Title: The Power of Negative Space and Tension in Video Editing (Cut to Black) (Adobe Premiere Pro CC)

Hi, my name is Justin Odisho, and in this video editing tutorial, I want to talk about the concept of negative space and holding negative space in editing.
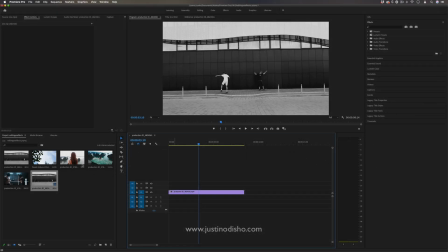So a lot of times when we have two clips, we might just immediately cut to another clip.
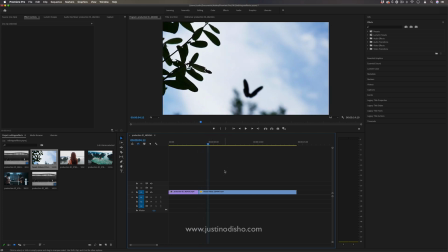So it just goes one clip right into the next. However, something that I want you to pay attention or add to your arsenal is the concept of negative space.
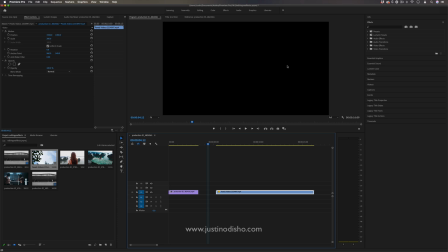Just like how in graphic design, you want to leave negative space in logos and designs.
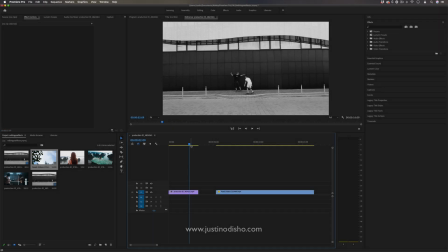there's also chances where you can leave negative space in editing just blank black cuts or nothing for a moment so in this case
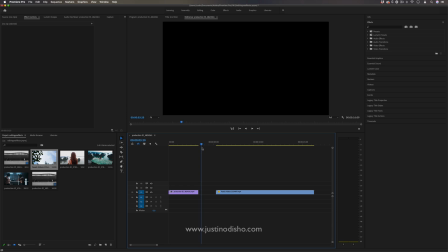I might wait a little bit almost holding that tension a
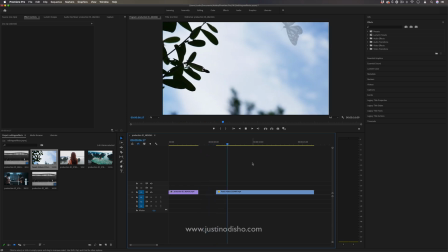little bit longer than you think and then going into the next scene it can be a really dramatic way
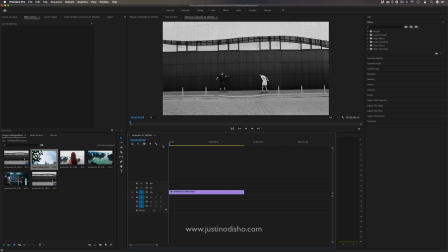to end a clip especially for such a clip like this where it kind of you have these two skaters you see them pulling their arms back each kind of ramping up to like jump or some moment of suspense and then right as they kind of collide in the middle I might cut it
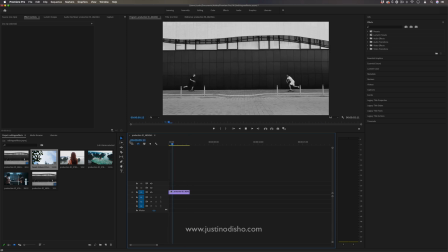off so it goes like this and then black
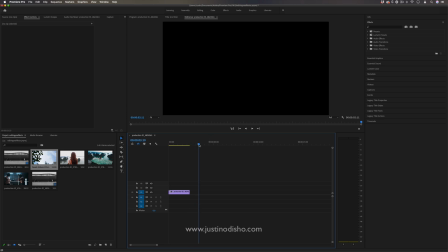and then I just might want to hold that negative space for a little bit longer than the viewer might be comfortable or the viewer might think what's going on is is this a glitch and then right as soon as they think that that's what's
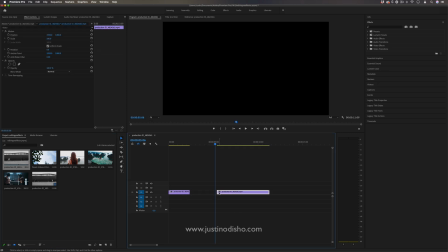happening you can go into the next clip or maybe I even continue on or cut back the music back on or finish up kind of relieve that tension that we've held another thing you can do is kind of cut to a title screen so maybe for a movie trailer it could be like
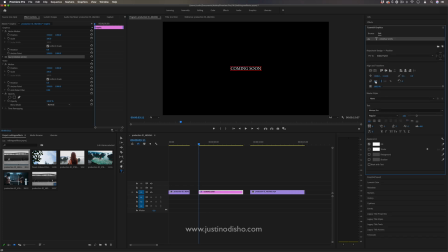coming soon or coming this summer in the essential graphics panel I could always adjust whatever I want about that but that's not the point of this tutorial but rather than just cutting immediately to the text which is also a valid path cutting immediately to the text one thing we could do is cut
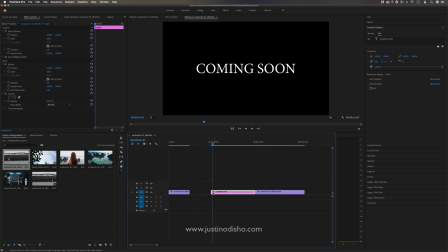to black like so feel it out and then maybe slowly fade into the text like this playing with the
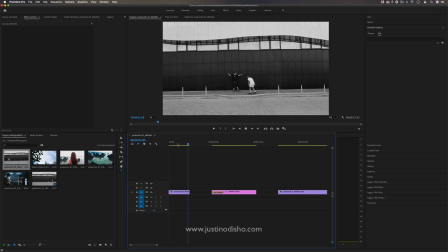tension and negative space of the edit a little bit so this is just a quick video i want to talk about this concept of negative space if you enjoyed this tutorial definitely check out
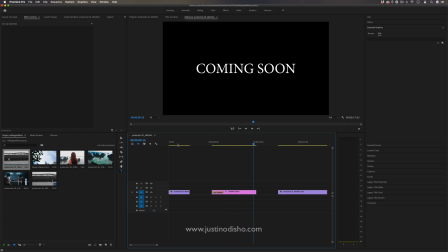more of my effect and other editing tutorials in the playlist on my channel and subscribe here on YouTube to stay tuned for all my new videos. Thank you so much for watching and I'll see you in the next one.